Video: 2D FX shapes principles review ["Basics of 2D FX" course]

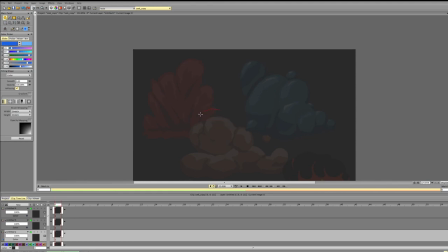(24:54)
So we'll do something like, so there is a mass of water. And the other way is to emphasize the shape
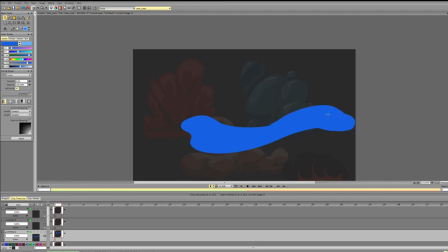(25:12)
with a line across showing the light hitting the water shape, and to have a brighter hue on the dark.
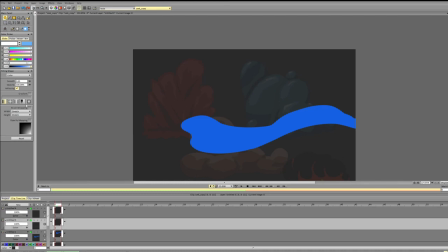(25:31)
So let's add the light hue, the light first. Shouldn't be too bright.
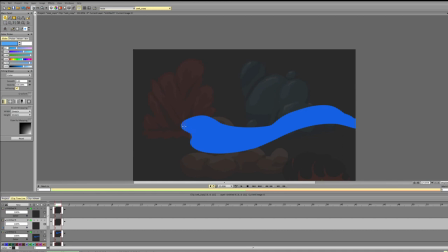So we're kind of creating an outline, not repeating all the edges with that lighter color.
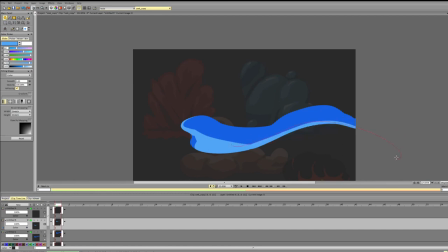(26:09)
And we need to vary the widths of it to make it interesting.
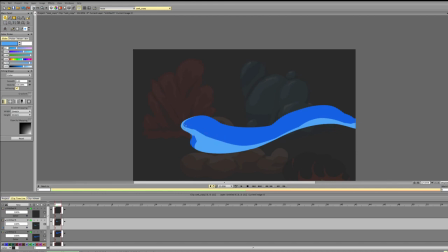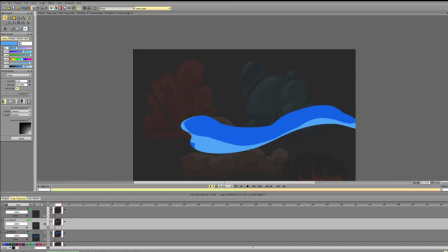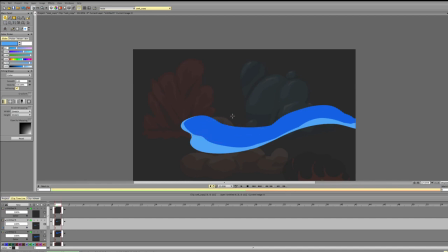Okay, now we can add our highlight.
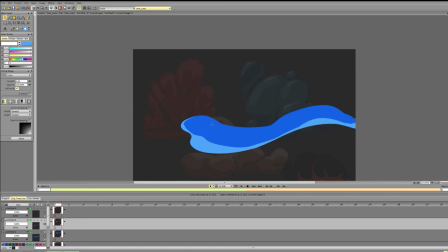Can run it across the surface.
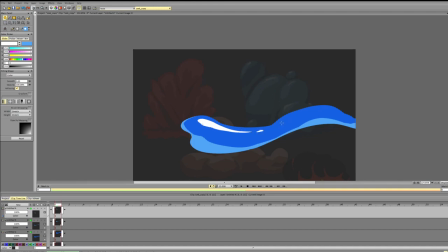We can do it in different ways, we can do it like that, we can do it with a more complex shape that is changing.
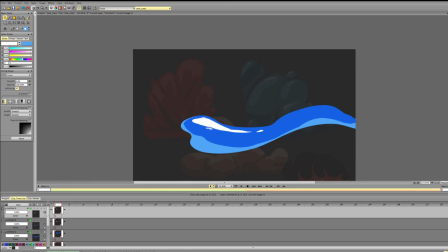(27:43)
Can use with smaller particles to emphasize the size of it.
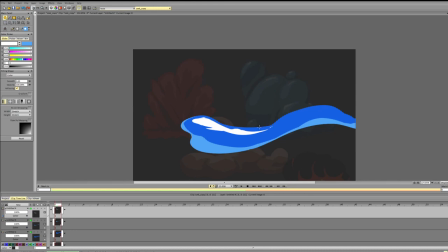Like that.
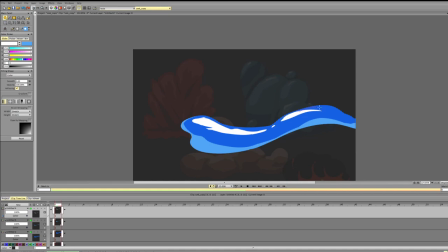Making sure not to repeat the shapes too much.
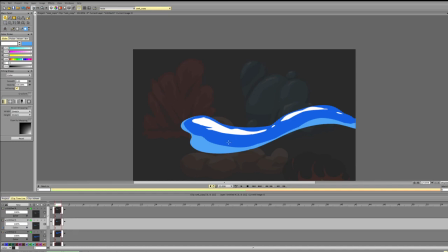(28:35)
Okay. Now let's see if we can change it up here a bit. Okay, might work.
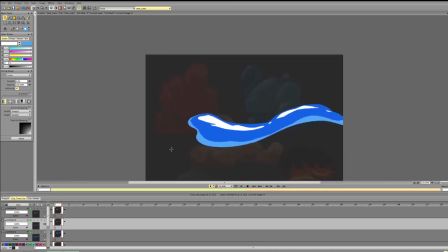(28:48)
Let's see, kind of works, not in the way that I really enjoy, but it kind of does work.